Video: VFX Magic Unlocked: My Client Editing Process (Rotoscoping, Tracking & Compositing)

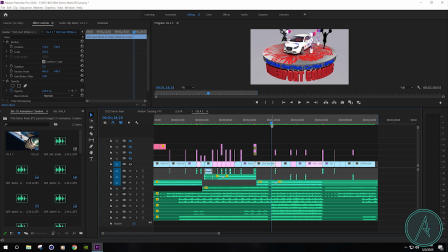501s
And this one I really relied on the score to carry the actual visuals of the shot.
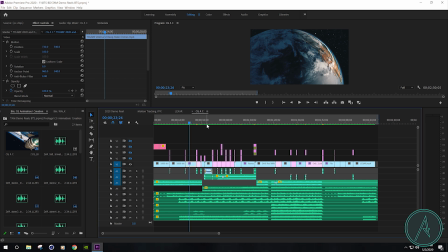507s
And the reason why I did that is because there's so many different CGI shots that don't really mix and match. And don't really go together. So having a strong score that you can bounce around from and
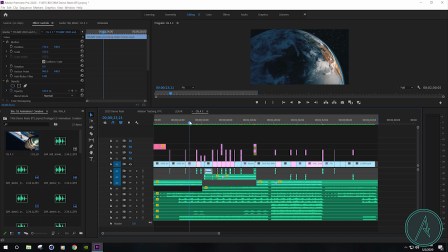522s
use to tell the story with all these different random shots really brings all these elements together. To start, let's just take a look at the audio and the raw footage.
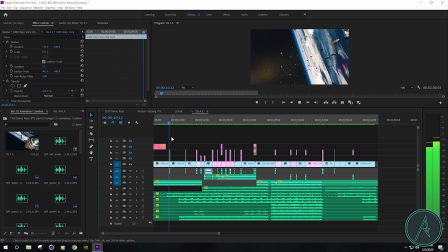Okay, so within the first 10 seconds, it's already interesting. There's a lot going on, and the shot that we start with is eye-catching.
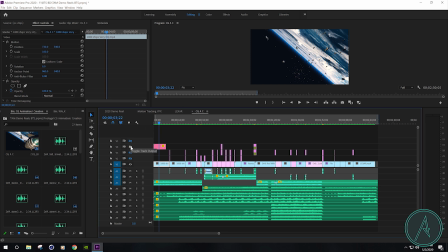555s
So one thing I needed to do with this particular one was let people know that this was a CGI reel. So I added this cool little text animation here.
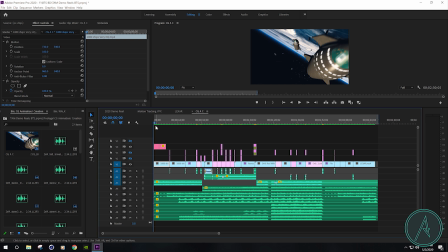570s
Now the idea of that is when you first start up, there's interesting music, an interesting video, and then we throw a title on there. It really helps to just blend all those together and let you know, hey, this is what's happening and this is the story that you can expect to see.
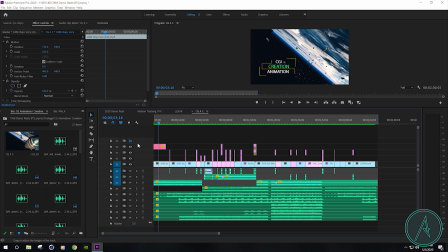591s
So we can turn on these other elements here.
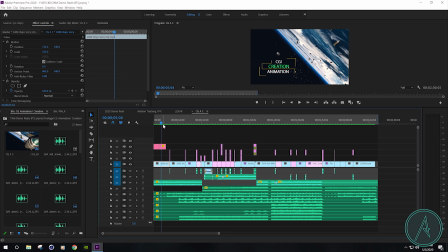605s
I chose to have the text animation fade out, has the sun flare comes into view here. And it's a nice timing, I think, because then you get a nice little piano piece that follows right after that.
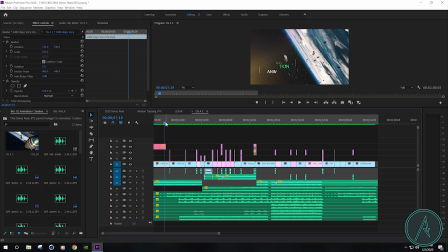620s
So it's telling you, okay, that part of this part of the story's over, the beginning's over, now we're moving into the next part, the next phase.
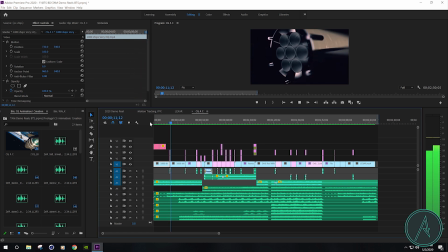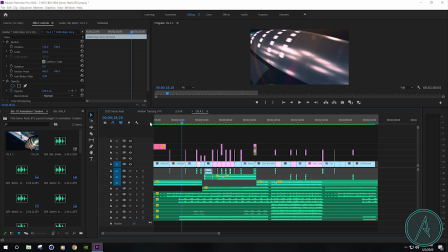647s
And so from there, it just starts to build up. We're starting to go up the stairs of the storytelling process, and we're really starting to build that tempo. As we progress, the shots are becoming more rapid.
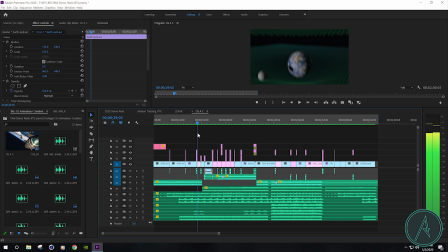661s
So we go from 2 long shot sequences to shorter, and they just keep getting shorter and shorter due to the beats.
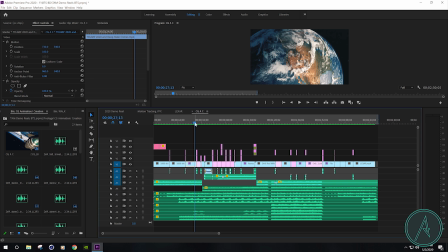669s
That was one of the reasons why I chose this particular score, because I knew it would be fast. So this score definitely helps to take this whole piece and push it forward. It allows me to cut to the beat and allows it to go really fast in some areas and allows some of those other shots that are
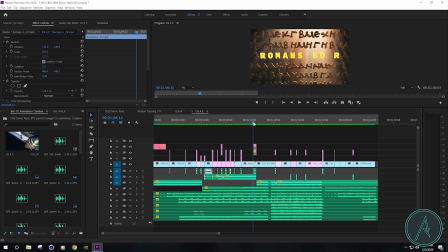686s
cool and that have to have that length to be shown without losing interest for the viewer. All right, and let's move on to the Lexar reel real quick.
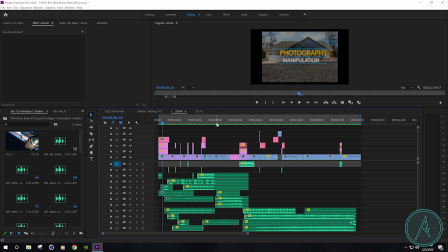698s
So this one's about 3 minutes long, and this one was a little bit more complicated. I actually had to go in and create the actual score here. Now, as far as telling the actual story here, I already had a fairly decent idea from working with these projects in the past.
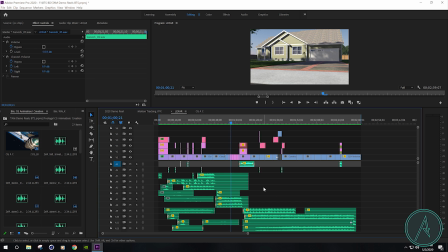715s
It was just a matter of finding out which score was going to really help to drive the emotion and to tell the story that Trouser Daves Media needed me to help them tell. So let's go ahead and take a look at the audio here real quick.
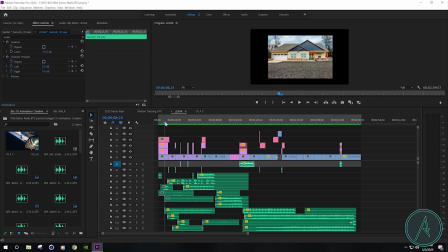748s
Now this one I felt it needed to be a little bit slower in the intro because we have a lot of good material to work with here. So I want to be able to really draw in the viewer through not only the interesting shots that we have to work with here, but through the sound.
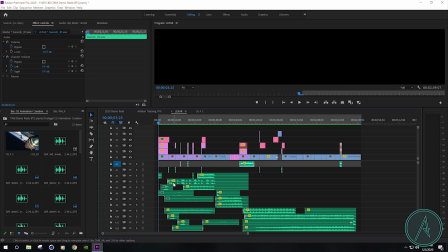764s
So you can hear in the beginning, I got a cool little riser.
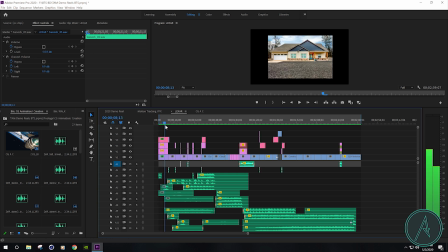770s
I have a couple swooshes. And then let's see, right here I got a couple atmospheres. So there's one atmosphere, and then we have another one here.
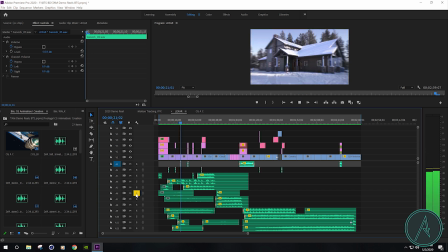790s
And then a third atmosphere.
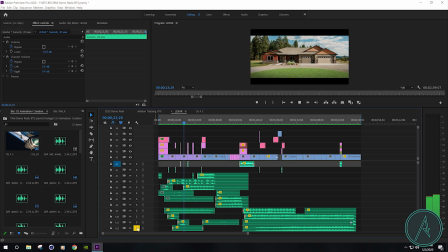793s
Now we also have some nature bird noises to help blend all those different shots together. Because it is outside after all, so having some birdies kind of chirping in the background with a little bit of wind through the trees, it really helps make that shot.
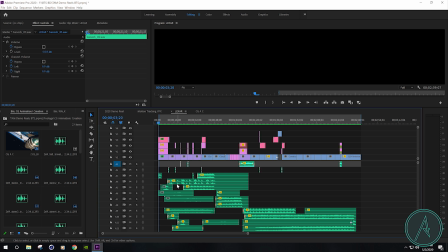813s
So a lot of these different elements in the beginning aren't actually part of this original score. Those are all different pieces of my sound effects library.
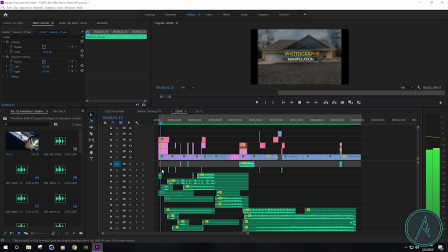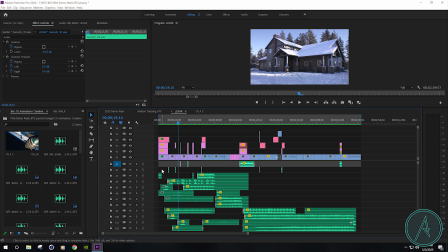837s
Now the reason for me to start off slow with this is because I really want the viewer to focus on what's happening on screen. So instead of having a bunch of loud, crazy music right away, I want people to be slowly drawn into it, not only because it sounds interesting and it sounds right and natural,
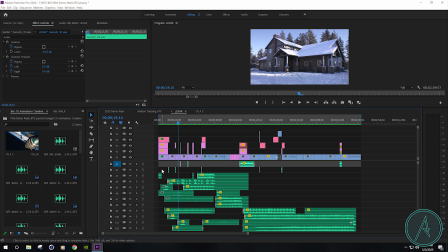856s
but that there's also something interesting and abnormal happening at the same time with the pictures.
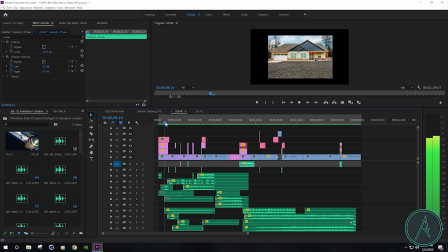865s
So I mean, going from an actual picture and then, taking it and putting it on something that's not actually real, or taking that tree and completely removing it and being able to replace all these different pieces of the house and the reflection in that window.
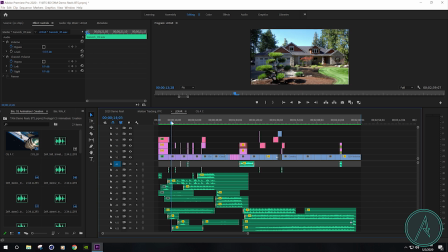883s
I mean, that's pretty big. I mean, that's huge. I'm not even sure how he did it, but that's the reason why I chose to go slower in the beginning, because these honestly are probably the most important pieces to start.
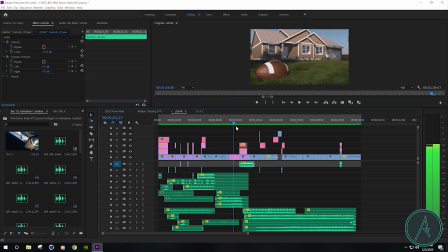899s
And then, of course, we lead into all the other CGI animation pieces that they made for Lexar. And again, text is going to be a huge role player here because it helps to explain to the viewer what we're actually looking at.
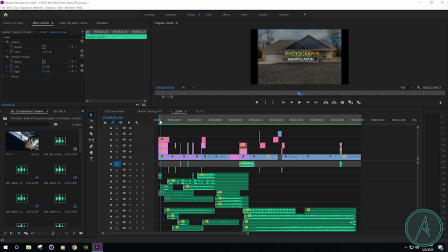915s
So photography manipulation, that's kind of just a weird thing. Most people don't even know what that is. So
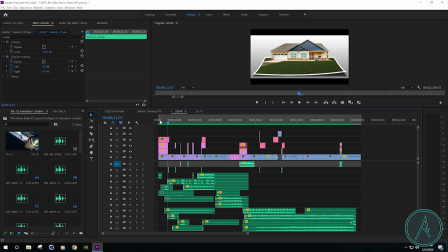930s
people see the text, they watch this quick little piece that slowly builds the momentum of the final story, and they're like, oh, okay, and then they get interested into it.
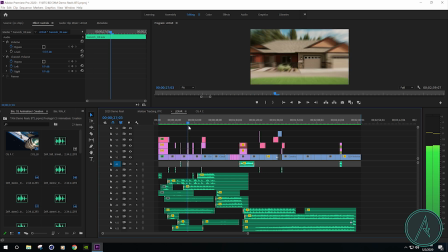942s
And another thing that helps to really carry these shots is the transitions. So just cutting from piece to piece to piece, it doesn't work as well as you would think.
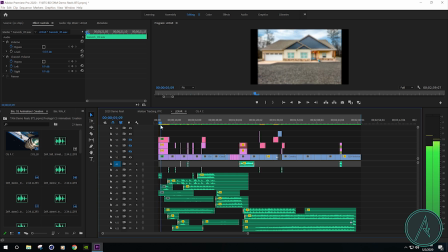958s
So if we just go ahead and toggle all those off. So let's just watch it without those transitions real quick.
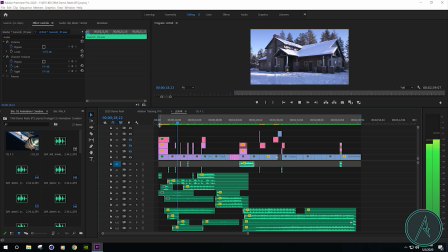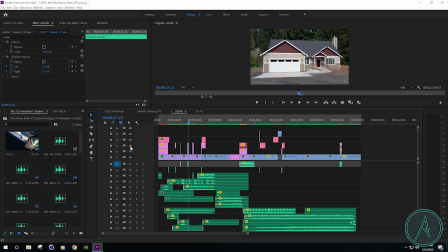989s
So, yeah, it could totally work. But as far as actually going in and telling that story, it doesn't work.